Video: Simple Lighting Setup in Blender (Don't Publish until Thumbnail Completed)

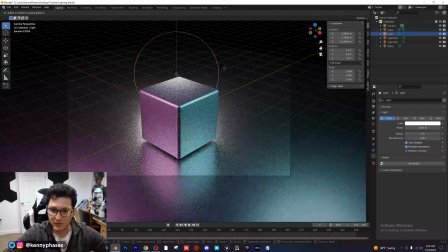(4:10)
Keep bringing that down until we have just a slight gradient on the top here.
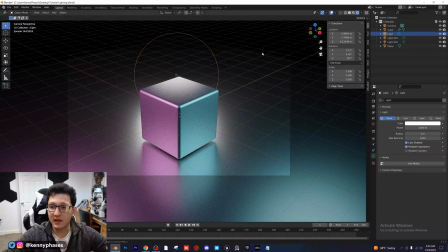(4:15)
Now, if you really want to get fine-tuned with it,
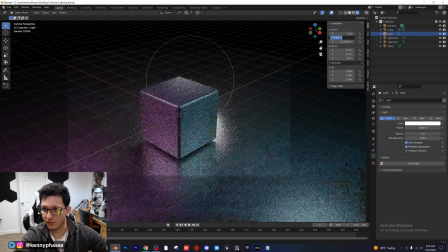(4:19)
you can actually click on the location and do -2 and 2, and it'll be perfectly centered back there.
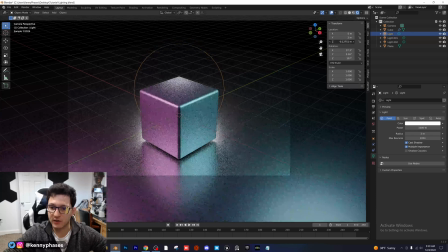(4:26)
And then you can just adjust your Z-axis here to get the desired look. Now, I'm going to actually go ahead and add in another object here.
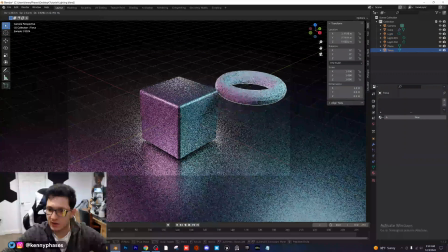(4:33)
I'm just going to add in a torus. I'm going to move it over here, scale it down.
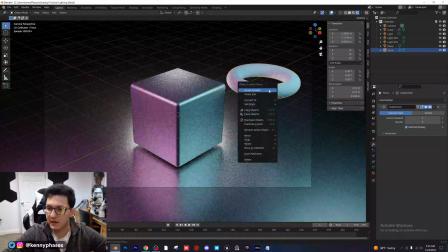(4:37)
I'm just going to give that a subdivision surface modifier, shade that smooth, and then I'm going to click on the torus,
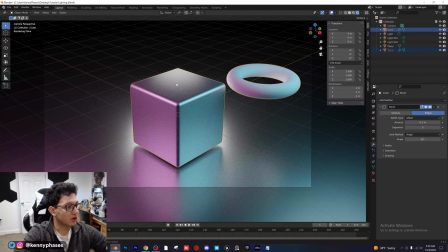(4:43)
and I'm going to shift click the cube, control L, and link the materials. So now our torus has the same exact shader as the cube, and then I'm going to click on R,
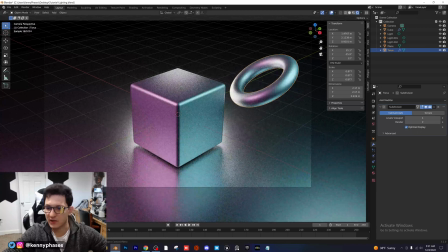(4:54)
which is our shortcut to rotate, and I'm just going to give this a nice rotation here. So far, everything's looking pretty good.
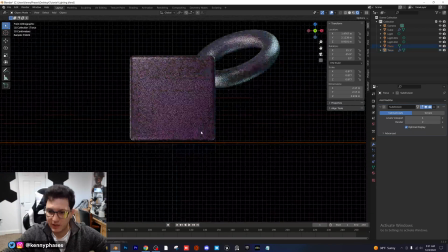(4:59)
I'm actually going to go to my side view, select my plane, and I'm just going to move it up so it's barely touching the bottom of the cube.
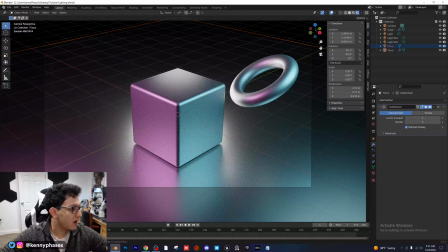(5:06)
That way, the cube actually looks like it's sitting on the surface here. And then I'm going to add in one more object, and that will be a sphere.
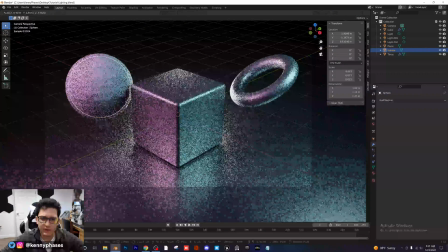(5:15)
I'm going to move it over here, scale it down.
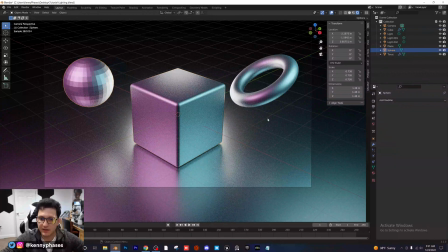(5:18)
I'm going to also copy the materials from our cube, and I'm going to give this a subdivision surface modifier, and I'm going to shade that smooth.
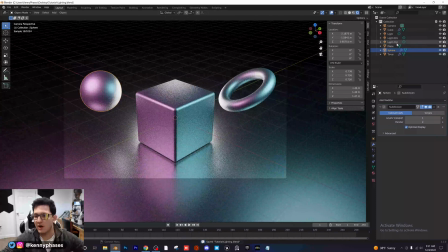(5:26)
Now everything is saved and everything looks pretty good so far. Now here's where you can really mess around with the radius of the different lighting elements.
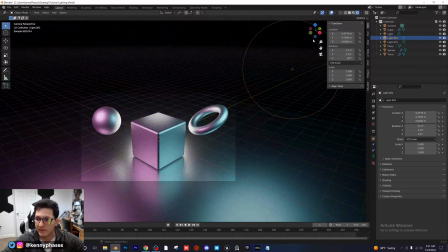(5:35)
So we obviously have our blue on the right and our pink on the left. So I just want to show you guys how much of a difference the radius actually makes.
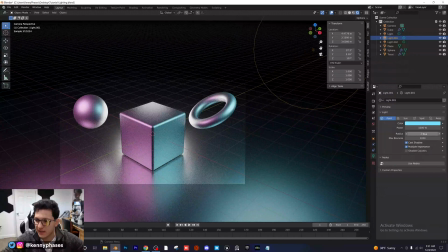(5:43)
So I have the right one selected here. Right now the radius is at 2. Watch what happens when I drop it to 0.5.
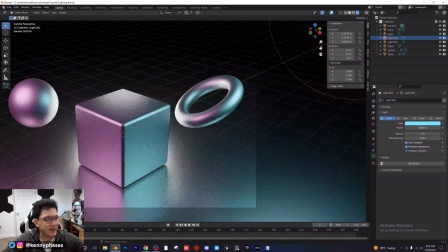(5:51)
See that difference? It's very subtle, but you can see it if you look right here on the corner of the torus, and I turn this down. See how much harsher that gets as I turn the radius down, right? So if you're looking for very, very harsh shadows, turn the radius down.
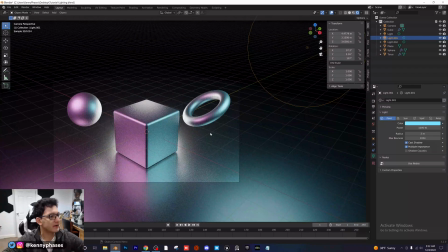(6:09)
If you're looking for softer, more diffuse shadows, you want to turn that radius up.
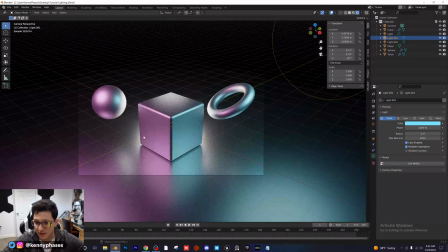(6:13)
So this is basically it, guys, and now you can really like fine tune the location.
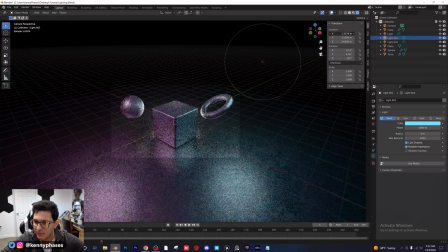(6:18)
So I'm going to take my right hand light here, and I'm going to slide it back and forth on the x-axis to get my desired look.
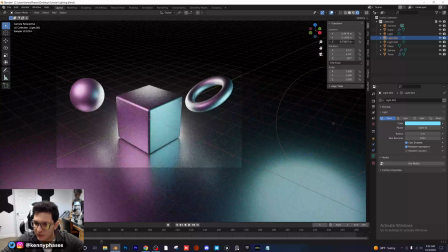(6:24)
That looks pretty good. I might even lower it on the z-axis a little bit. I kind of like how we have this under rim lighting.
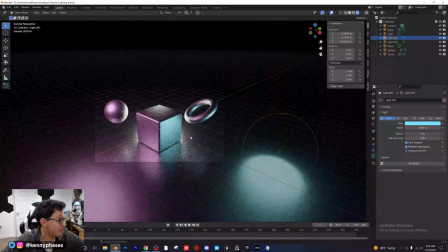(6:32)
So guys, this is where you get to be as creative as you possibly want.
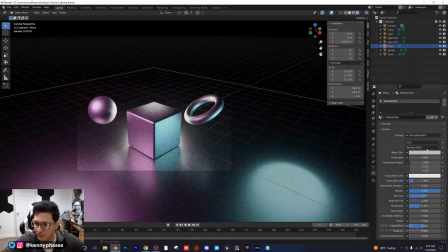(6:36)
And again, you can select your floor plane, scale that up, and you can mess around with those settings as well.
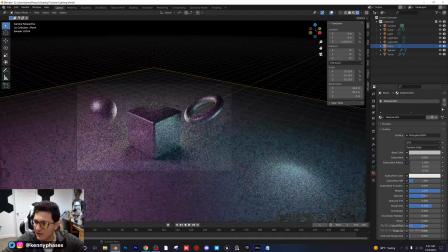(6:42)
So if you're just looking for something that's really, really flat and dark, you can actually change your color here.
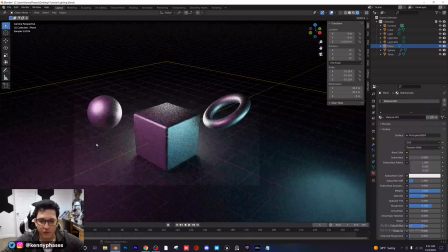(6:48)
Turn it a little bit darker so we're a little bit more focused on all of this up here and our actual lighting.
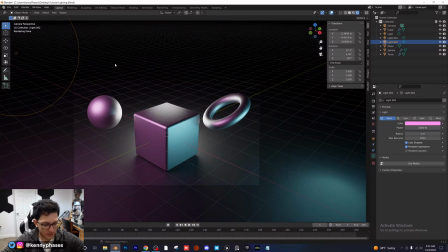(6:54)
Now I'm going to go to my pink lighting and I'm going to actually move this down as well, and I think I'm going to slide it back and forth on the y-axis to see what we can come up with here.
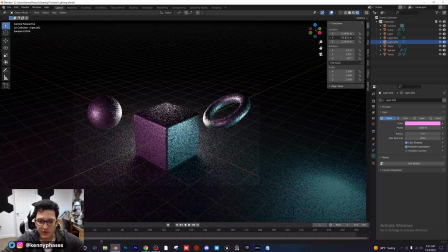(7:03)
This obviously is like really intense, but if we start to drift it away, you see we have those subtle pinks come in.
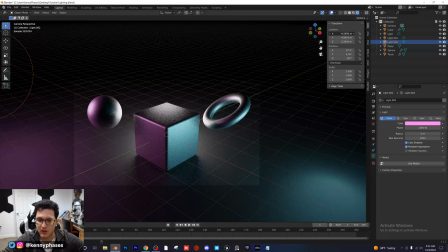(7:10)
I'm actually going to do the x-axis as well. Like I said, guys, you can really make this whatever you want. I think this looks pretty cool. And then let's say you do want it to be even more intense, right?
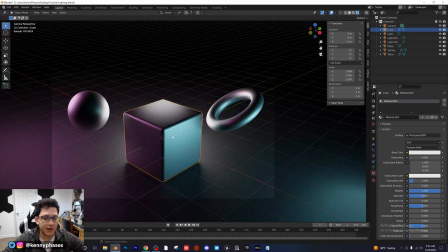(7:22)
You go ahead and click on your shader for all of our objects here, that nice metallic shader that we made.
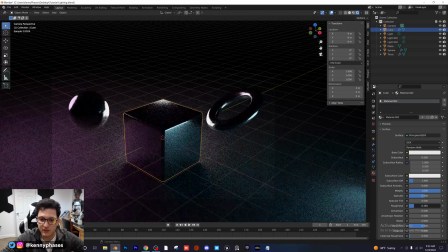(7:26)
And then if you just lower the roughness, you'll see even more intensity with these lights. And if you raise the roughness, you'll see it become even more diffused. So the material is also going to dramatically affect the way everything looks as well.
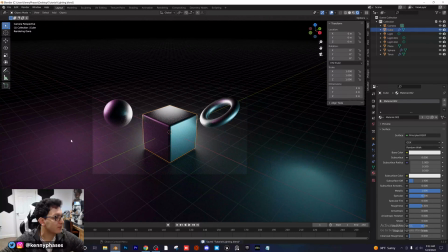(7:41)
It might sound obvious, but a lot of people don't think about this when they're setting up their lighting.
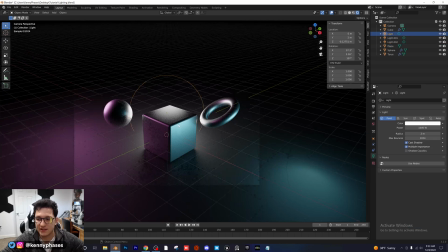(7:45)
And I think that the light in the back here, our white backlight, is actually just a little bit too intense, so I might turn the radius down a little bit.
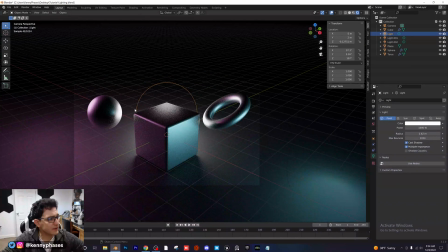(7:54)
That looks a little bit better. And we still get that nice backlight. I'm actually going to make this a little bit warmer.
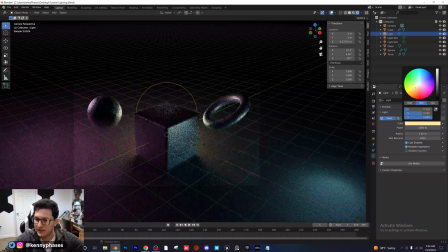(8:00)
So I'm going to make it a slight off-white, almost like a slight yellow. And what's really nice about this little panel right here on the right is we can actually adjust the saturation. So let's say we want it to be really yellow, we can easily do that. And if we want it to be a little more subtle, we can just slide this saturation down until we're happy with what we have.